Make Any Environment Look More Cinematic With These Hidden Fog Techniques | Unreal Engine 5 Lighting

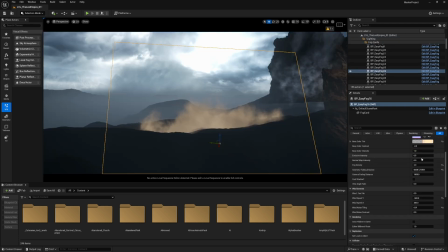470s
Let's get an example with this fog guard so you can control the density of it to make it more realistic, and the blending with the objects could be controlled as well using this option,
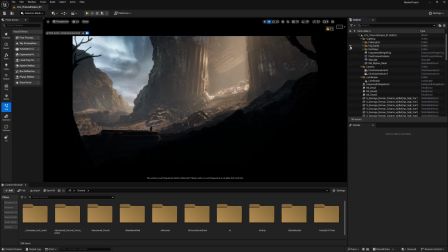484s
which is geometry fading distance. So yeah, that's the difference before and after using fog cards. But still we have one more last option, which is the Godrays. I'm using a blueprint.
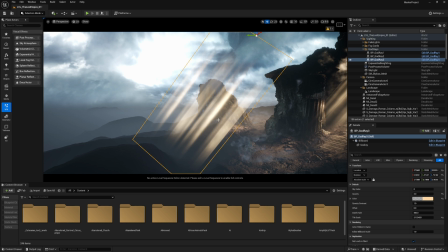499s
As you can see, it's basically like a texture which is styled, and you can control the opacity of it, the color, the contrast to have it more contrasty like that, or more blended like this. The fade as well to fade it with the objects around it,
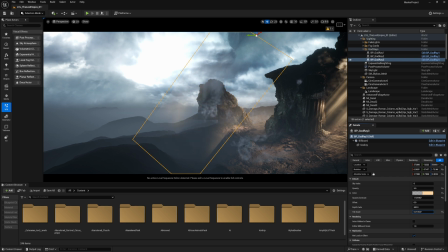519s
and the scale or the tiling scale to
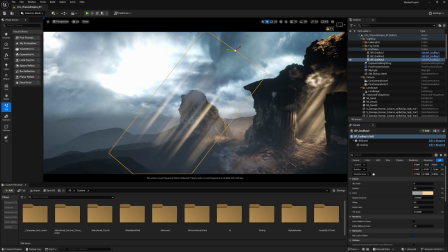523s
decide how many like light shafts you want with your object.
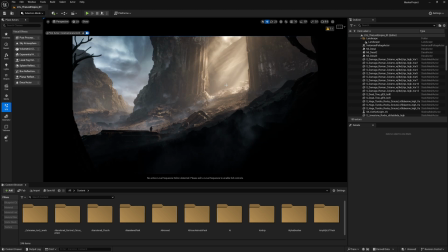528s
And basically these kind of fog cards are used to add more depth instead of using actual light sources, which could be more challenging to get the same look with fake lights or light sources. So let's recap with and without the fog cards and the fog sheets,
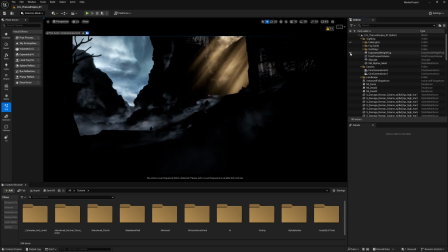548s
the fake lights, and the exponential height fog. So this is without the fake lights and without the exponential height fog. These are only fog cards and fog sheets. It's a bit weird when they are added on their own, but with actual light sources,
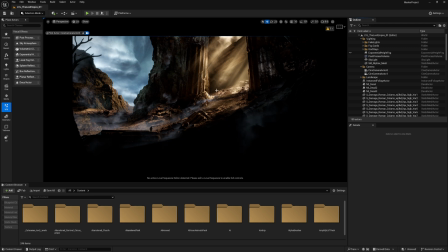566s
they start to look more blended, but still they are very flat. That's because of the lack of the exponential height fog, which gives the environment better cinematic look.
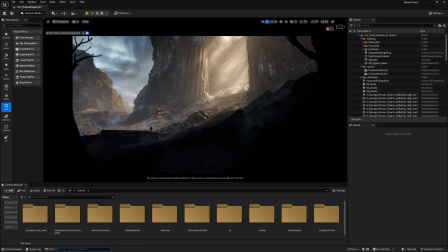578s
And at the end, I want to show you a console command that will help you a lot to get more sharp and crisp look of your volumetric fog. This console variable is r.volumetricfog.gridpixelsize. it says the current value is 8, which is the default.
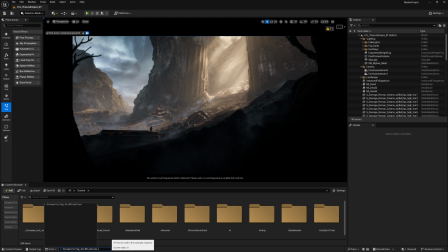595s
And the less the number, the higher the resolution of the fog voxels, which means it will be a lot heavier on your GPU. So take care of it. Don't set it to 1 or 2, except if you have a very high graphics card.
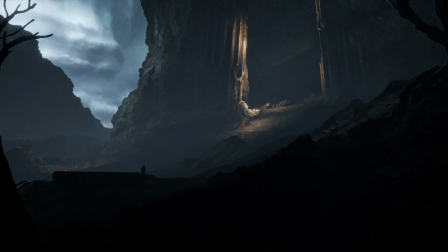611s
So that's it for this video. I hope you enjoyed it. Don't forget to hit the subscribe button, because 80% of the viewers are not subscribers.
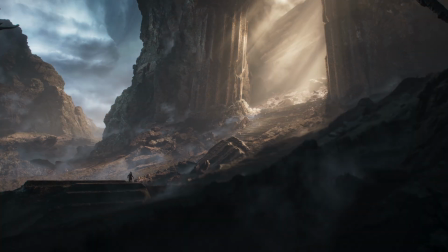620s
So hit the subscribe button and like the video, and see you next time.